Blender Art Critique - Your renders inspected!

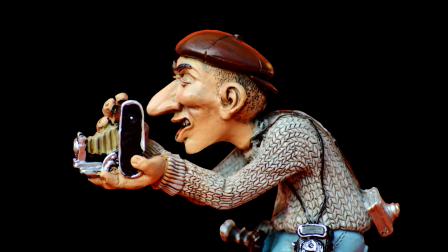I think the weakest part of this video is the camera movements. I think he uses a lot of the same camera movements, which really makes it repetitive to look at. Usually when I see beginner animations, they often use the same keyframe setup for their camera.
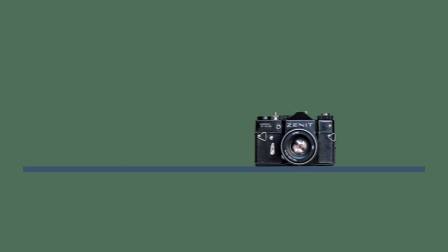Often they just set 2 keyframes and set the interpolation mode to either linear, which is from A to B with a constant speed, or the Bezier curve, which is from A to B with a slow start,
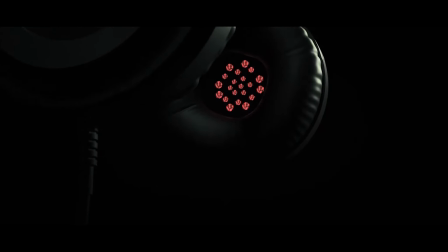fast middle and slow ending. He actually uses the last camera movement 3 times in a row, as you might see.
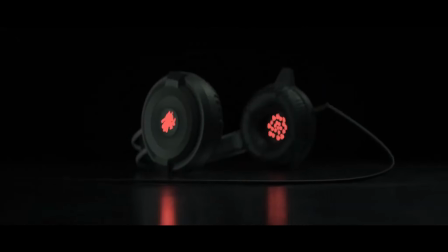Not only is it very repetitive,
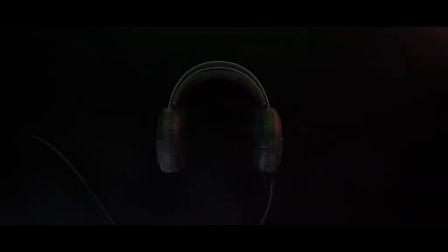but I also think the Bezier interpolation is the most digital camera movement you can create. This is because it's a very hard camera movement to create in real life.
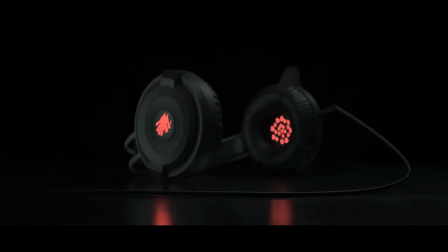So the fact that he uses this camera movement so much really doesn't help sell this as a real shot. As I've said before, I really like the beginning because it's filled with action and nice lighting that really makes it interesting. And at the same time, the camera is moving really fast, which really creates a lot of tension and action.
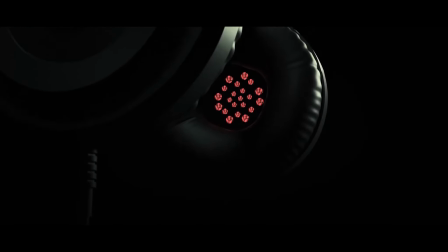However, suddenly he creates this very slow shot. And I think this is a shame because it really sucks the life out of the commercial.
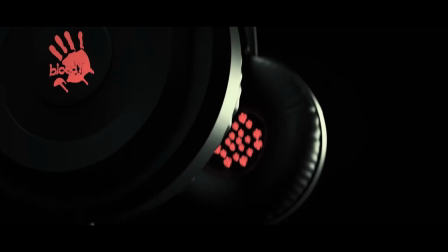We have already seen 80% of what is in the shot and it's not that interesting to look at.
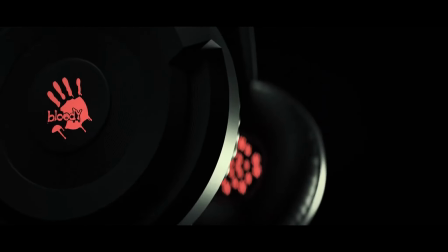Furthermore, the lighting is not that special, and even though we have this cool shift in depth of field, I don't really think it's an interesting shot.
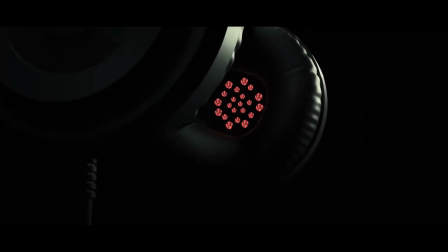At the end of the day, it's just a pair of headphones. So to make this more interesting, I would probably have animated the headphones so that there will be some movement in the shot.
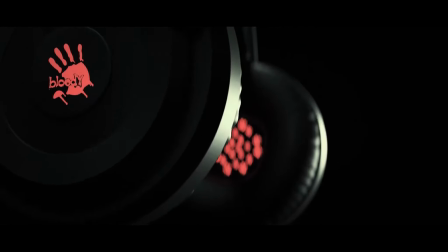Otherwise, it's just a very basic slow tilt and it's not that interesting to look at. Next up is this shot.
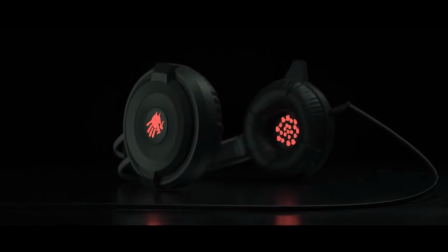I think this is an example of an overuse of the depth of field effect. This is because the depth of field effect doesn't really serve a purpose in this case. Usually when you blur out a shot, it's because you want the viewer to look at something else, but there is nothing else to look at in this shot. We can only see the headphones, so the depth of field just makes the headphone blurry and then sharp afterwards.
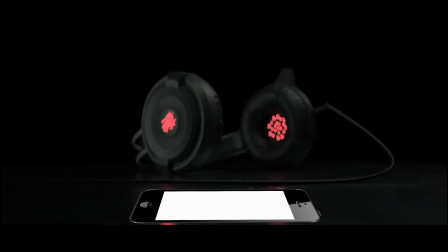I would probably have added in a focal element in the foreground, like an iPhone or something playing a nice song, and then blur out the iPhone afterwards so that we look at the headphones instead.
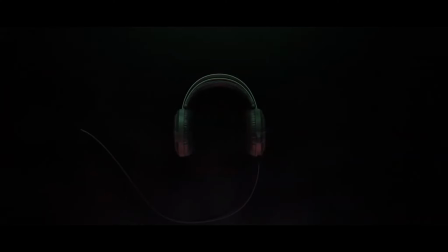So let's talk about the model itself. As you might notice, the headset's wire is not plugged in anywhere in the last shot, and you can also see that it's not a finished model, because the end of the cable, it's not done.
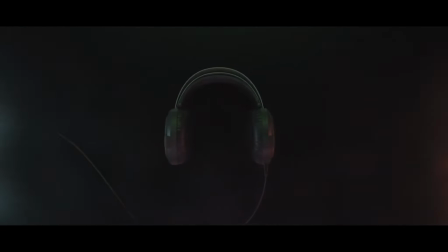There is no end of the cable, it's just a very simple wire. I also think the edges on the headset are too sharp.
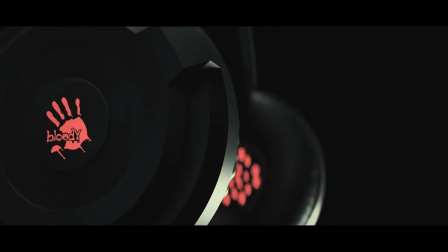I really don't want to cut my hands when I put on my headset, and it looks like very sharp knives. So I would probably have beveled the edges just a tiny bit. The last thing I want to talk about is the material. I'm personally not sure if this is a plastic headset or a metal headset.
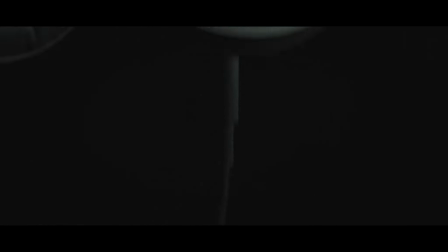This is probably because of the specular value. I believe it is set too high.
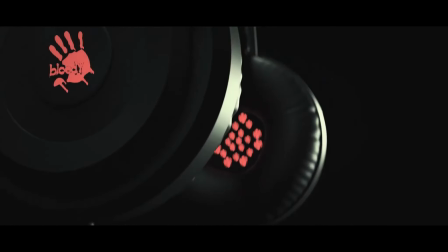I have a pretty good idea of which part of the headset should be metal and plastic, so I would probably emphasize this a lot.
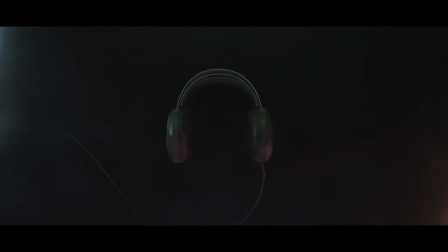My tip would be to create a bigger contrast between the materials. I would make the metal more shiny and reflective and maybe give it a brighter color. But overall, this is a very great animation, and the fact that you only have 1 year of experience just makes it greater. Good job, Akramul, you are definitely approved.
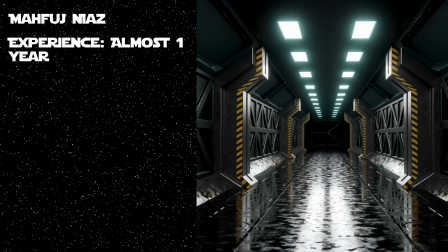Last up, we have Mahfouz Niaz, who has almost 1 year of experience with Blender, and he's created this awesome sci-fi scene.
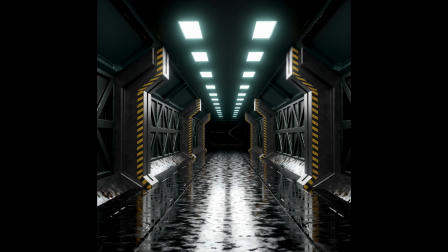First of all, I just want to say this is a very cool render. I really like the modeling and the fact that the floor is reflecting the light from the ceiling. This really gives it this sci-fi look. Well, I think that's enough praise. Let's tear this piece apart.
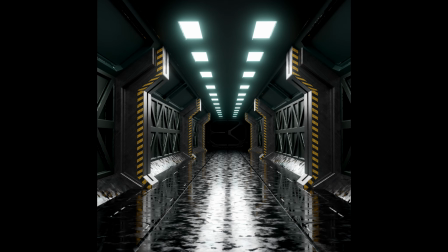Just kidding. But let's try to improve it in some different ways. I like the composition and the way in which that the hallway draws your eyes towards the exit at the bottom of the hall. However, at the end there's just black. There's nothingness, and that is really a shame. I would probably have put a planet in the background or something interesting to look at.
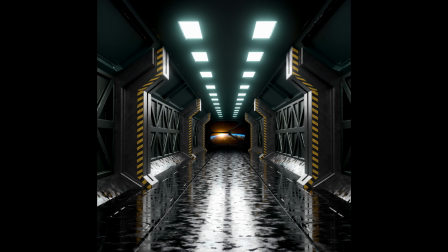That would really have helped this render. I'm a big fan of surface imperfections, so I really like the floor texture. However, it really looks like a tile texture. It's the same surface imperfection all over the floor. I would probably have created some bigger and smaller patches of wet floor. That would have made more sense.
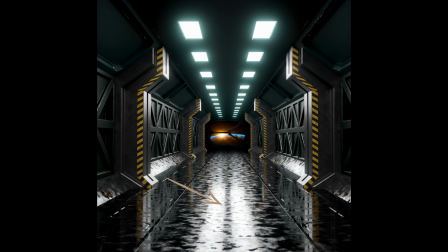But let's talk about sense. Why is the floor wet in the first place? That doesn't really make sense to me, but I guess there's a story behind this photo, which I would love to hear at one point.
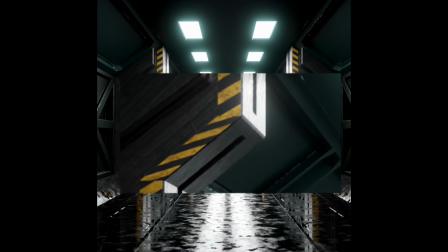I think some of the edges are quite well beveled, and it looks like some very nice hard surface modeling. However, other edges are insanely sharp, like for example the floor.
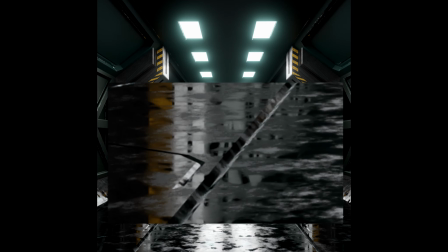So remember to bevel those edges, it just looks way more pleasing and way more realistic. I think it's pretty obvious that this scene just screams array modifier.
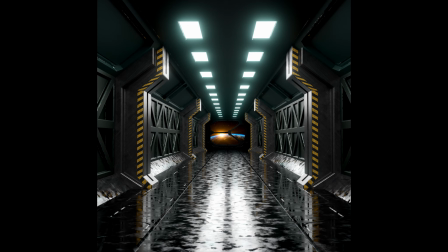I believe you have created one section of the scene and then just copy pasted it for the rest of the hallway. And there's nothing wrong with this, but you should definitely have put some variation in the floor or in the walls, maybe put up some posters or something like that to break up that very obvious pattern.